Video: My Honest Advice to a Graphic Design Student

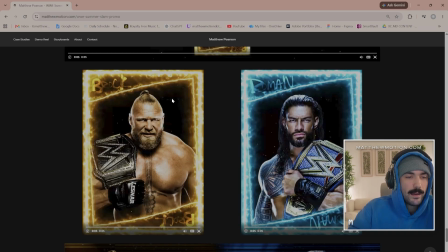(12:24)
The thing that I mentioned before with like Brock having a name on top where you can read it and then it's flipped was the thing that I took from the king flipping thing, the thing that I mentioned earlier. I didn't actually want to flip it because I tried it and it didn't look that good.
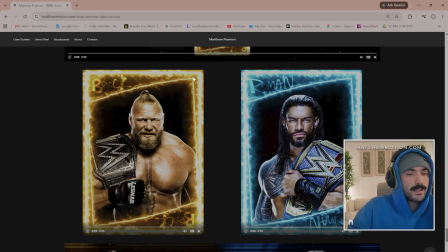(12:38)
So sometimes you try things and it doesn't look that good, but I still wanted to incorporate that card feel by doing something that was flipped.
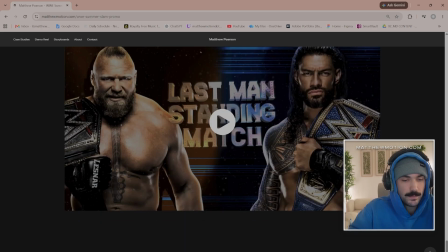(12:44)
So I took the names and I flipped the names, right? So here's the final out again.
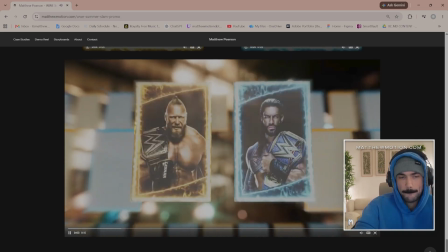(12:50) In a battle for the undisputed WWE Universal Champion.
So I'm just going to pause it there.
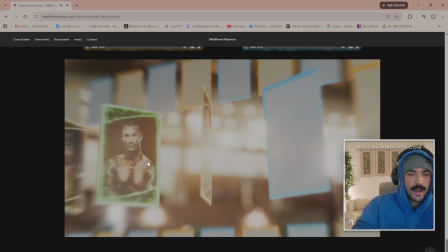(12:56)
When they come out, obviously you see that animation. I'm going to mute it because I'm talking too loud.
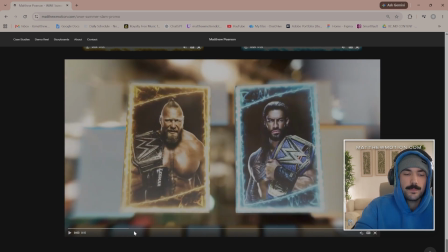(13:01)
So when you see them flip out, they got this like little bend to the card, right?
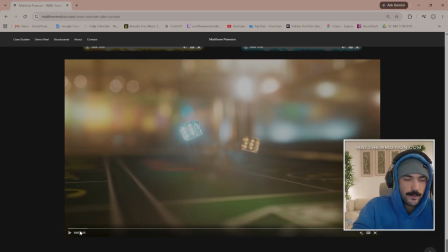(13:06)
When they come out, and the dice sort of spawn this implied direction to sort of spawn them in.
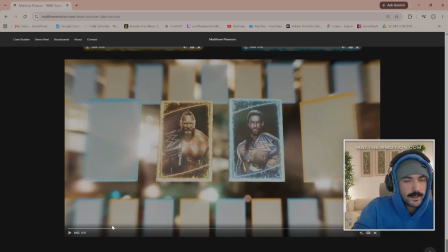(13:11)
So it's like shkapoosh, and then they get spawned, and it's this whole system where you'll actually see the other wrestlers right before.
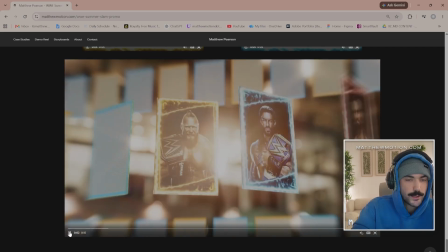(13:19)
So you see, right as it's like doing its little blur transition thing, you see the other wrestlers get like flip.
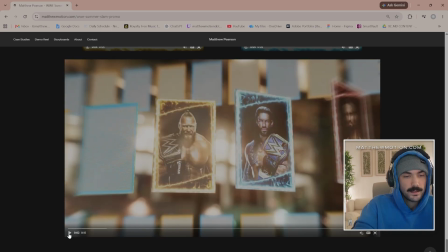(13:26)
So you see Randy Orton right there. You see Brock Lesnar, you see Seth Rollins, boom.
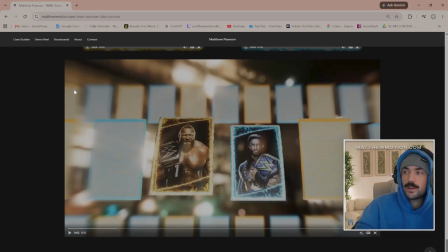(13:31)
But then you see the two that are going to match up, boom. So you could put any one of the two that are going to match up, and then they sort of spawn, and then it's like, boom.
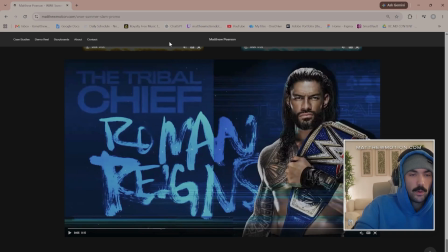(13:38)
Then it locks into the same text in this whole big frame where it's like, okay, boom.
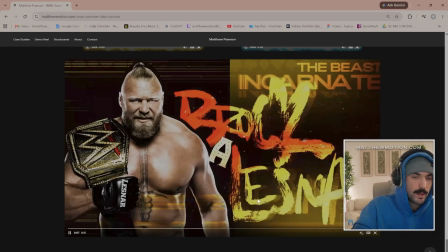(13:43)
This is the Tribal Chief, Roman Reigns versus Brock Lesnar, and it has the same color palette as the thing. So yeah, I hope that helps. Rules are meant to be followed, but also broken when necessary. So it's good to like follow the rules and then break the rules. So hopefully that helps. I would definitely like to turn this into a series where I critique more designers that are willing to, you know, get their stuff deconstructed and actually take it to the next level. I know you're going to college for graphic design now, so, you know, good luck this semester. And you're going to get a lot of these conversations in college by your professors, and you're also going to have to do this to other people's projects. They're going to say, hey, don't just say it looks good or it looks bad. Tell me why you think so. And tell the person that you're critiquing, how can they improve, right? And that's going to train you to be a creative director. That's going to train you to be a thought leader. And that's going to train you to eventually be a value and an asset in the space. So if I do post this on YouTube and anybody in the comments wants a review, I'll leave the invite for my Discord in the description.